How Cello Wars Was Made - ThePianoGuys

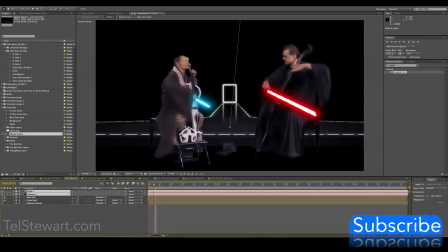248s
And here you see a little example of the original background that I created. This is the floor that ended up in the end, but the background was obviously super simple.
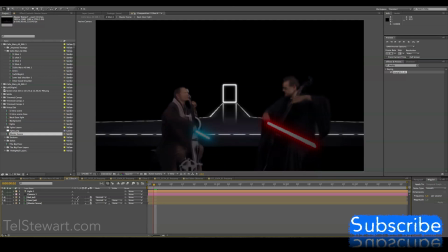257s
I was trying to keep processing down, and I saved making the final background till the end because that added 3 days to the render. It was kind of fun. This is the original background assembly that I had planned. Obviously, we'd gone through several drafts of that.
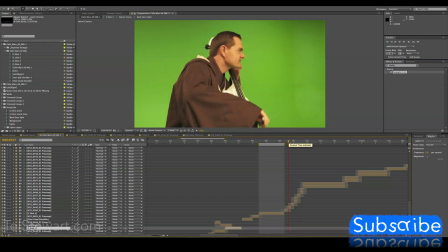271s
So that was the overall process. That's the way I should have done everything. And I eventually did do that.
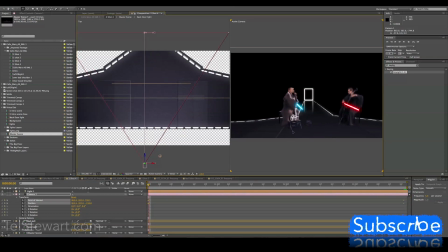277s
But at first, I did everything at once, and it was really messy and it was really confusing. The background was one of the easier changes to make, but it added the most processing time because of how I made it.
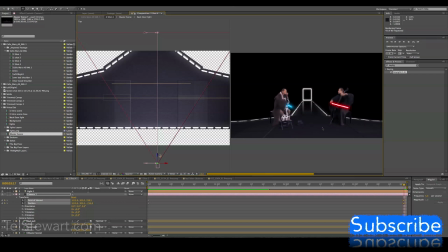288s
Again, I probably would have done it a little bit differently now, knowing After Effects a little bit more, but at the time I was doing everything off of tutorials and I was just trying to figure it out.
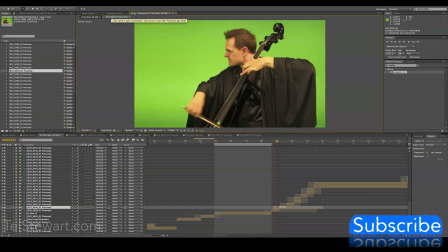297s
Here it shows me trying to match the two Jedis together. So anyways,
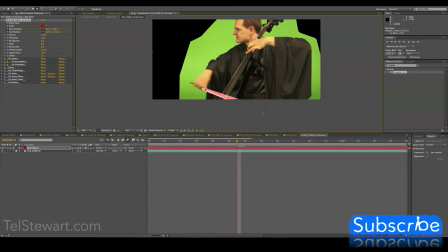300s
You can see the left Jedi was a little bit smaller than the right, and so trying to match the two was a little bit challenging.
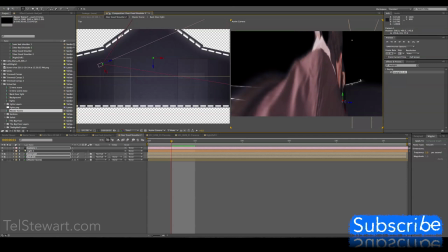306s
It was a lot of trial and error. A short explanation about After Effects: it's kind of like editing a bunch of pieces of paper in a 3D space. You're not working with true 3D layers, you're manipulating flat layers in a 3D plane.
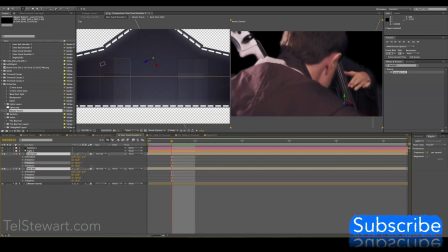320s
Sometimes getting the perspectives right was a little challenging. Here you can see I'm moving the Jedis around just to try and get them in their right position.
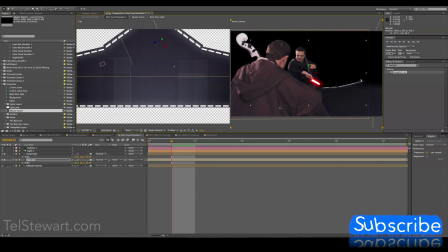328s
This took a lot of time, just trying to match one shot from the other and trying to make it so it looked as real as possible.
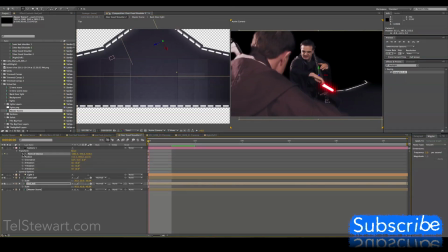335s
So here you can see me adjusting the camera position and the Jedi position, trying to get the video to look right.
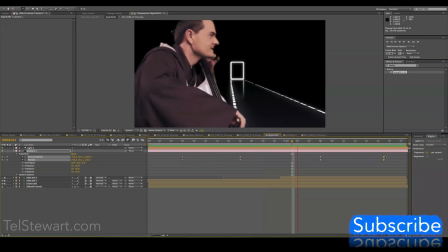342s
A lot of what saved me in this video was the motion blur. Turning on the motion blur, it hid a lot of errors that I wasn't able to hide any other way.
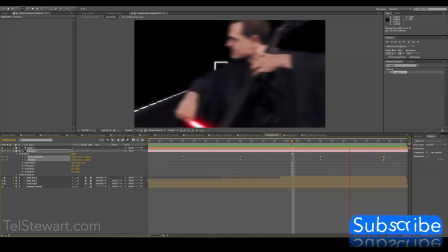350s
When I was panning from one Jedi to the other using an After Effects pan, it ended up looking a lot more real because of that motion blur. It helped so much, but again, the motion blur added probably another day to the final render. Changing the perspective of the camera in this video was another major challenge that I had to face.
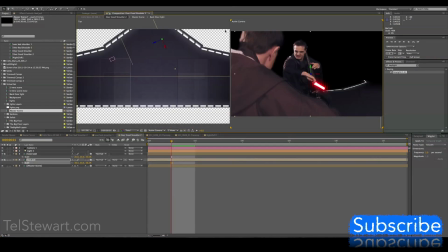368s
And remember when I told you when we shot the good Jedi to when we shot the bad Jedi, it was nearly an 8 to 9 hour gap. I had to remember the positioning of the over the shoulder shot. This shot right here, I shot the good Jedi over his shoulder, and then 9 hours later, I shot the bad Jedi looking at him.
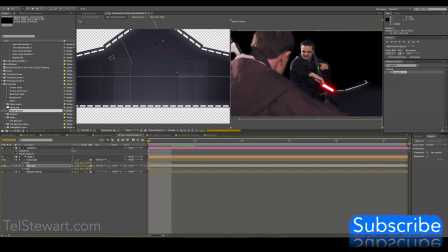387s
So that was tricky in post-production, but I was able to nudge the Jedis around until it looked close enough.
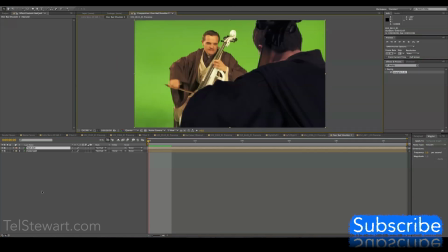394s
It wasn't perfect, but it ended up being close enough that it worked. In the green screen room, we really didn't change the angle of the camera a lot.
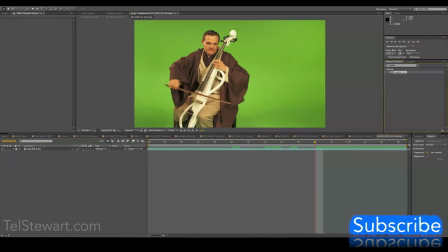402s
I ended up moving Steve around and changing the position of him instead of the camera because we didn't have a super ginormous 360-degree green screen.
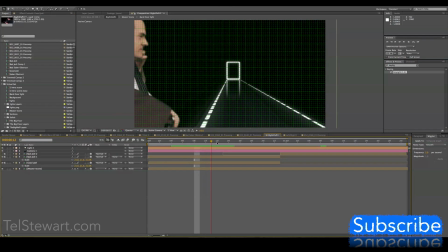411s
It was a semi-flat green screen. It did have a little curve to it, but I wasn't able to move the camera around.
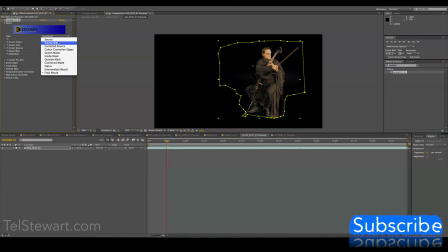417s
I had to move Steve around. I think that covers everything I wanted to talk about this.
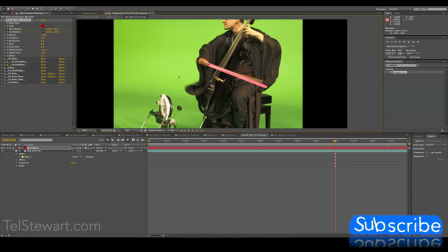422s
If there's anything you guys wanted to know more about, feel free to ask me in the comments below.
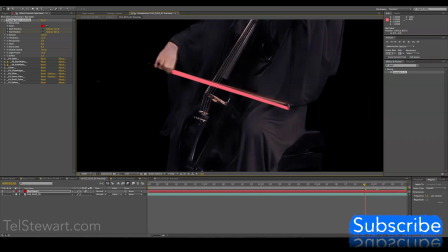427s
So I'll end here with the time lapse of the entire 5 hours.
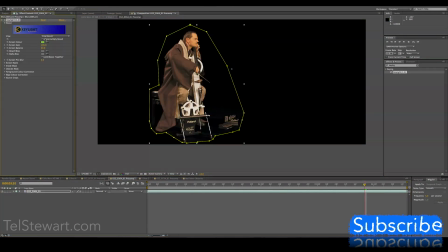432s
I wish I had done a time lapse of the entire thing, but that would have been a lot of screen recording,
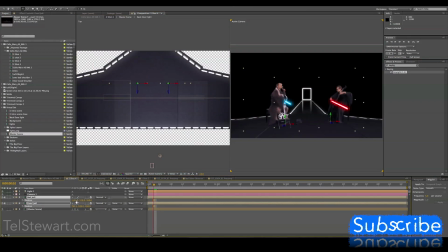439s
and already I believe the screen recording was taking up a lot of my processing time.
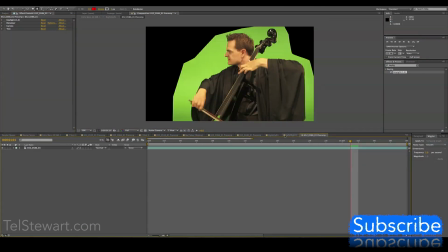443s
Anyways, I hope this was fun for you. It was fun for me. It was really cool to go back and find this.
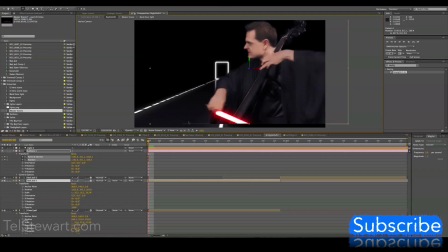448s
Thanks for watching, and I'll see you guys next time.